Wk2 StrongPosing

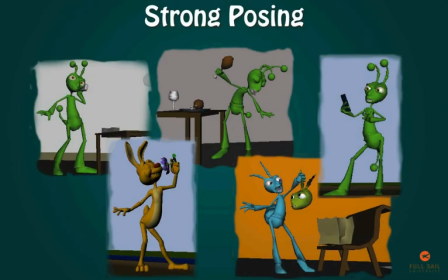Posing your character, you should look for clarity, appeal, and strong mechanics. All these things are necessary, so let's try to break them down in a bit more detail.
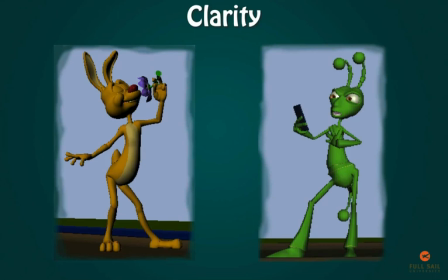Clarity refers to how clearly the pose reads to the audience. As the animator, you want to communicate your intention quickly and efficiently. If the viewer is unsure or confused about what they see or about what's happening, they'll lose interest and tune out.
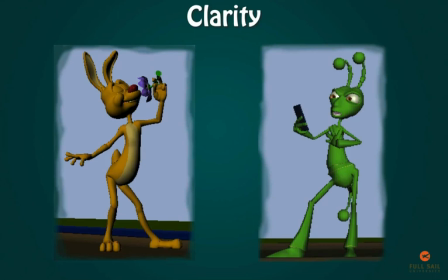The audience needs to be able to read what the character is doing and what the character is feeling. Clear silhouette is crucial for this.
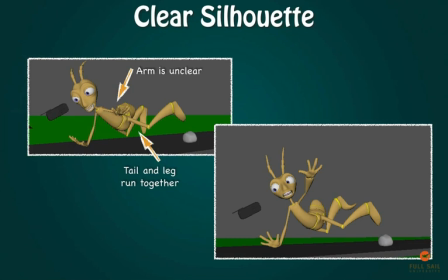Always check your silhouette to make sure the pose reads clearly. Can you tell where the arms are attached to the torso? Or do the antennae and ears appear separate? Can we see the fingers? If part of the character gets lost in silhouette, it may be difficult to clearly see what's going on. Make use of negative space to clearly show the position of the arms and legs.
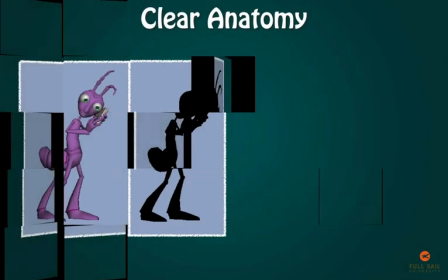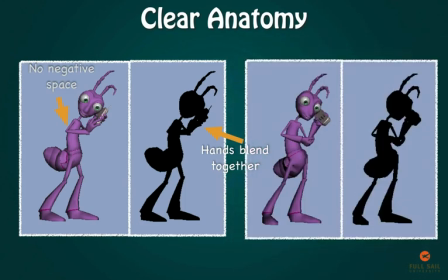Notice how the hands all bunch together and it's unclear what each arm is doing. Without some negative space around the elbow, it's difficult to tell which arm is which in the silhouette.
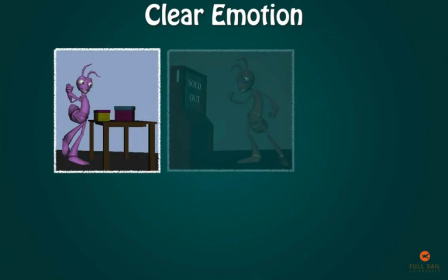The focus of this project is to show a clear change of motion in the character. Change of motion is a trick animators use to create the illusion of life.
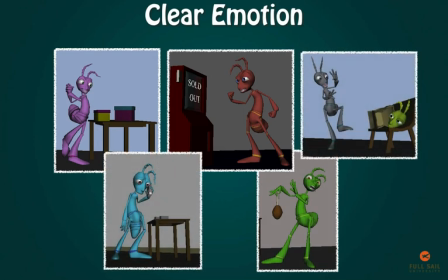Showing emotion can help the audience to empathize with your character. So, how do we show emotion? Despite what you might assume, it's not all in the face. The face is just icing. The entire body should demonstrate the character's emotion.
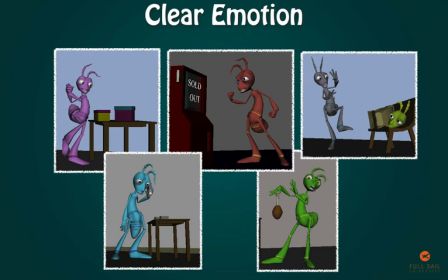The position of the feet, the curve of the spine, the weight shift, the pose in the hands, and many other things all work together to reinforce the emotion. For animation purposes, we can break down the emotions into 6 basic emotions: sadness, happiness, anger, fear, surprise, and disgust.
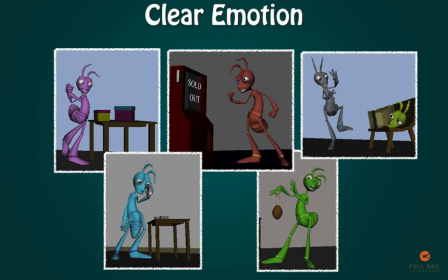Please really examine these emotions and think about what goes into conveying them to your audience.
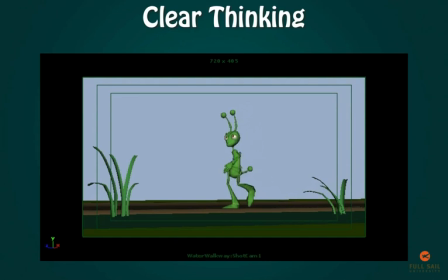Thinking leads to emotion, and emotion leads to action. Remember that the emotion change is the focus of this project. However, if the character just immediately shifts from one emotion to another, it feels fake and forced.
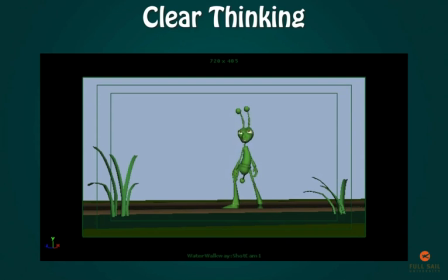I'm not even supposed to be here today!
Show the character thinking. Give them a chance to process what has happened before making a decision and acting on that decision. What are you trying to show with the character's thinking?
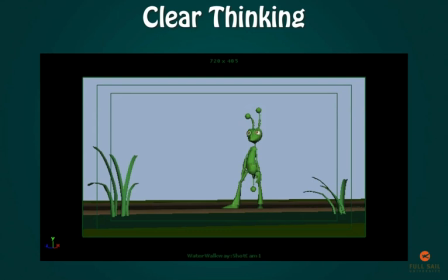Is he scheming about how he's going to get bubblegum out of the machine? Or is he imagining just how good the food on the table will taste once it hits his mouth? Or maybe he's remembering how much it cost to replace that lost phone.
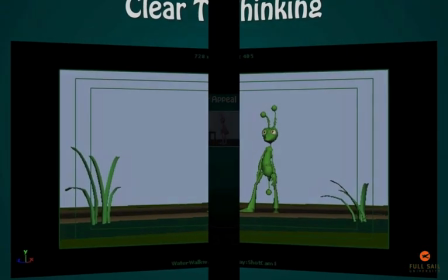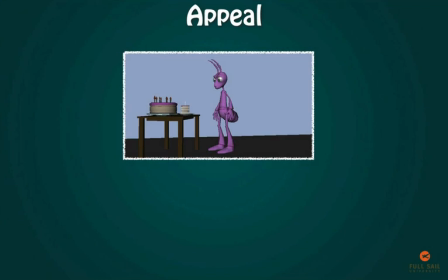Creating appeal is quite simple. It is designing the pose so that it's interesting and engaging to the audience. Stiff, centered poses look static and uninteresting. Show some flexibility when posing.
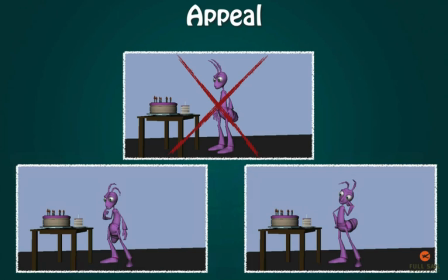Avoid stiff, straight spines. Even a character's neutral pose should be interesting and say something about the character. Push the line of action in the character's pose. Check the curves and contours of the body to see how the spine should bend, tilt, and rotate.
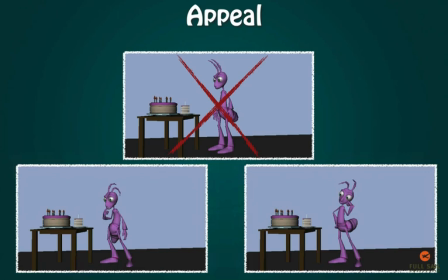Should the character be thrusting his chest out or bending over? Consider incorporating the arms, tail, antenna, or ears into the line of action. These can all make your pose stronger. Be dynamic with your posing.
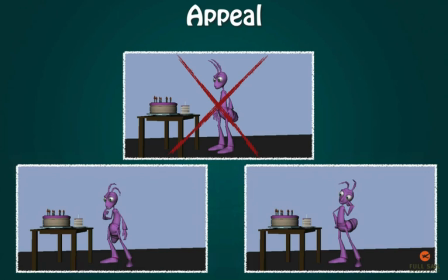Reversing the line of action at important points in the scene, such as the change of emotion, can add contrast and make the pose stand out even more.
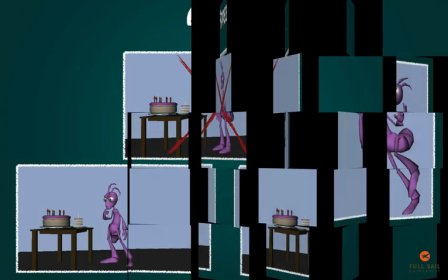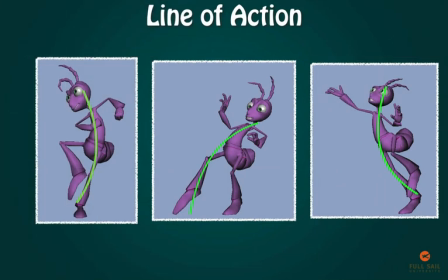A strong line of action is vital to creating strong, appealing pose. The line of action is the imaginary line flowing through the character, emphasizing the character's movement. This makes your poses more dynamic and interesting. When the line of action is just a straight line, the pose is stiff and boring.
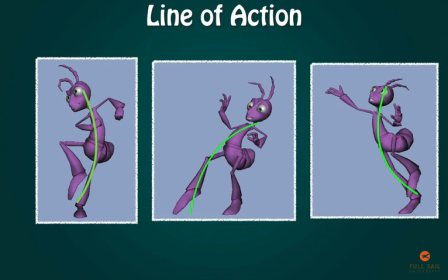If the line of action is too broken or disjointed, the pose looks weaker and uncomfortable. You can find many resources about line of action online by doing a quick search.